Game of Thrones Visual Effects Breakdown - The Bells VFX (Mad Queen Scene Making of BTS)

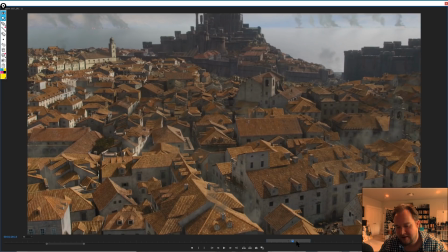[3:54]
Now, like I said, given the fact that in this episode of Game of Thrones, you're looking at everything from every angle,
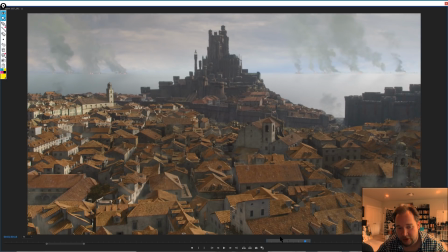[4:03]
and I highly doubt that you would break it down per shot, rather build out 3D digital assets for everything, and then when you bring them in on a shot-by-shot basis, you can start to populate little bits of steam and dust and things like that throughout the shots.
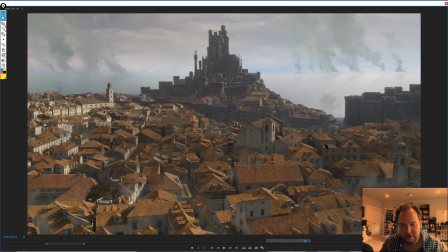[4:20]
Smoke later on when we get into destruction, all those bits and pieces.
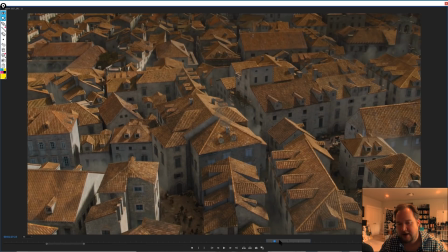[4:24]
But I would just assume that this is all digital assets, rather than just going traditionally for painting, mostly because there's just so many shots.
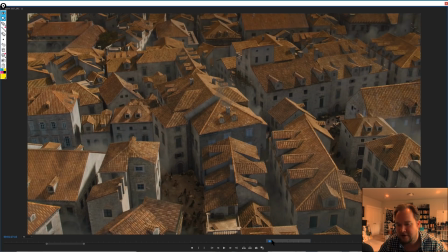[4:35]
The volume count would require it to be 3D, just so that way you can view it from every angle, rather than building it all from scratch. But obviously painting in the details where you need to throughout all of this. So one thing I'm going to talk a little bit about later on is crowds.
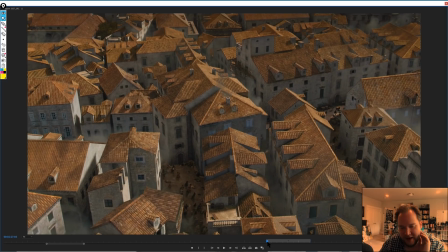[4:51]
And I think that even just the subtlety of having something in here, it just gives life to it.
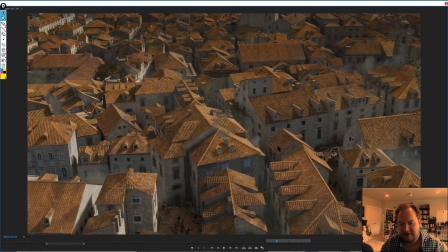[4:57]
I remember seeing movies when I was younger where, let's say I go on a date and I'd point out like a matte painting or something, and it's kind of funny,
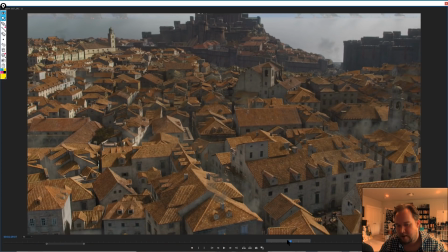[5:03]
the people I'd be with who maybe had never paid much attention to VFX would suddenly start seeing matte paintings everywhere.
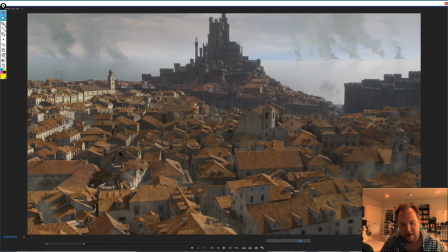[5:10]
And it's one of those things that usually you might have a section that might be footage, and then the rest just is like an extension matte painting. And a lot of the time it just doesn't have life, and that's also why you'll see birds and things like that.
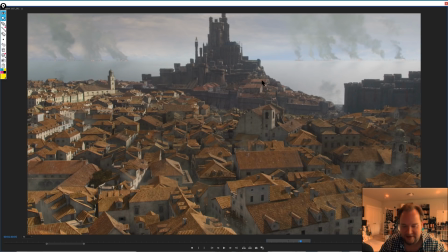[5:25]
Just every single cheat you can think of to populate it, help with emphasizing scale, as well as just giving life to what's typically static.
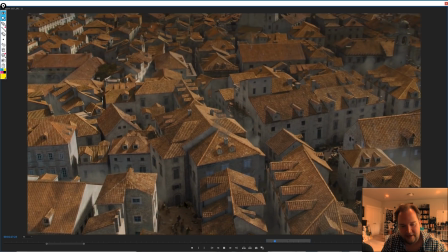[5:33]
So something like this, just having that little pocket of people here, it's subtle,
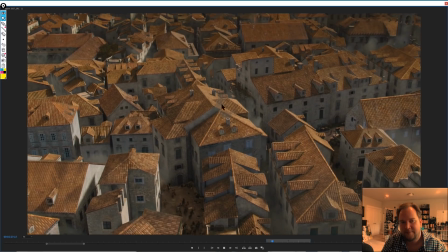[5:40]
but it's just these little things are just giving life to something that obviously is digital and is pretty stagnant in a lot of ways.
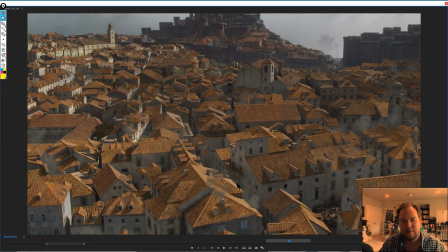[5:48]
Same thing that you would have like moving steam, things like that, but you're not going to notice it because the camera pans too quick.
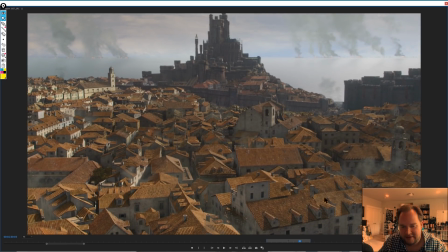[5:54]
So that's in general, the basic overview, I should say, of this. And like I said, this is something that you would see throughout a lot of shots.
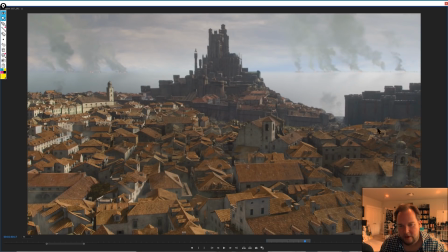[6:06]
So I'm not going to put too much emphasis on the environment, but I think it's worthwhile mentioning that you approach shots differently based on the volume. If it's a couple of one-offs, then painting you can get away with. If you're going to do destruction, then typically you're going to need to model out certain bits.
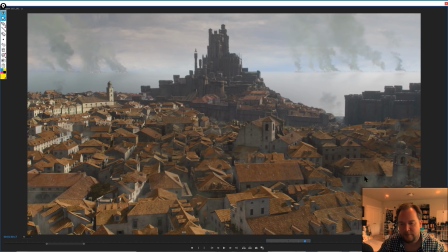[6:23]
In this case, because there's a lot of shots, it just makes sense to go completely digital and then paint in on a shot-by-shot basis detail where needed if something's lacking or just doesn't hold up too close to camera.
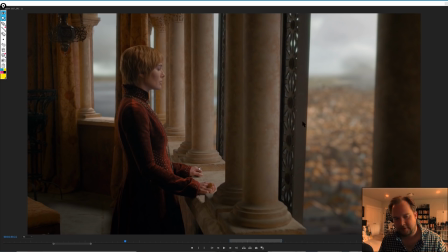[6:35]
So even shots like this, if you have a digital environment, then it's just going to be easy to make it more of a throwaway shot. Drop this in the background and just do a simple track for it.
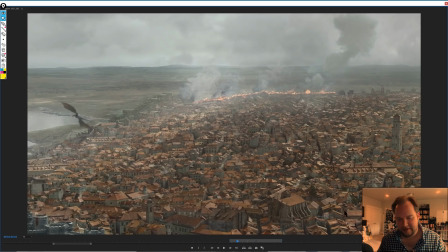[6:46]
So jumping ahead a little bit though, there's a bunch of shots like this. I think there's one a little bit further along here as well. There we are. So there's a couple of ones here, slightly different angles.
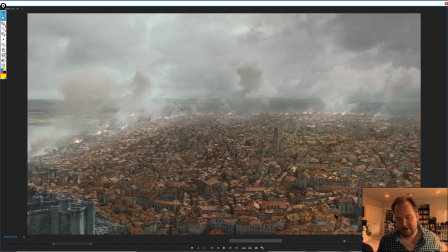[6:58]
I would just assume that this is basic geometry and just a heck of a lot of painting.
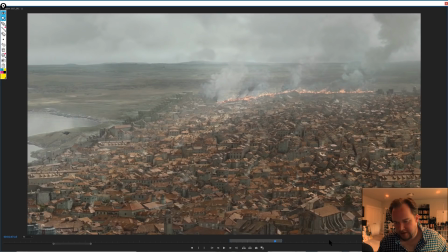[7:04]
Just so that way you're getting at least like a kind of 2.5D
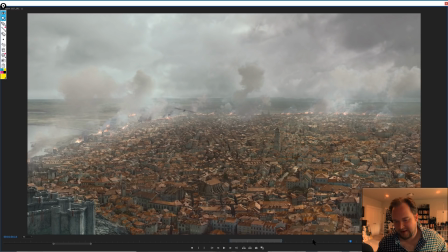[7:09]
view, rather than, let's say, jumping to a shot like this where it's an all digital environment. Now again, like, it really comes down to the choice of the supervisors as well as how it's bid out. But, in general, that's what I would just assume,
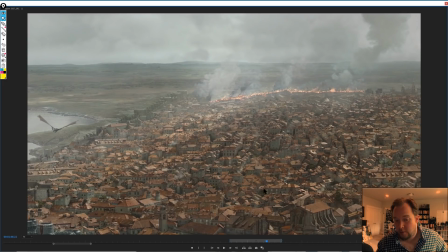[7:25]
is to treat these as really dense matte painting shots.
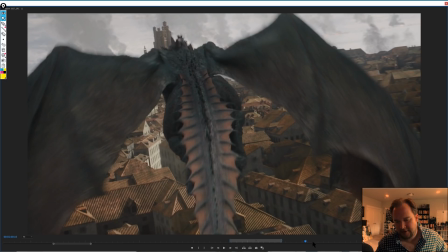[7:31]
But then you would have shots like this that are completely digital.
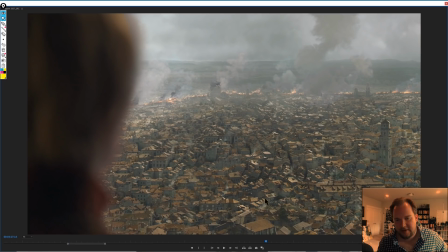[7:36]
And that way, like, let's say Rodeo or one of the other studios can focus on doing these more up above shots, showing all the shot progression of all the destruction of the city.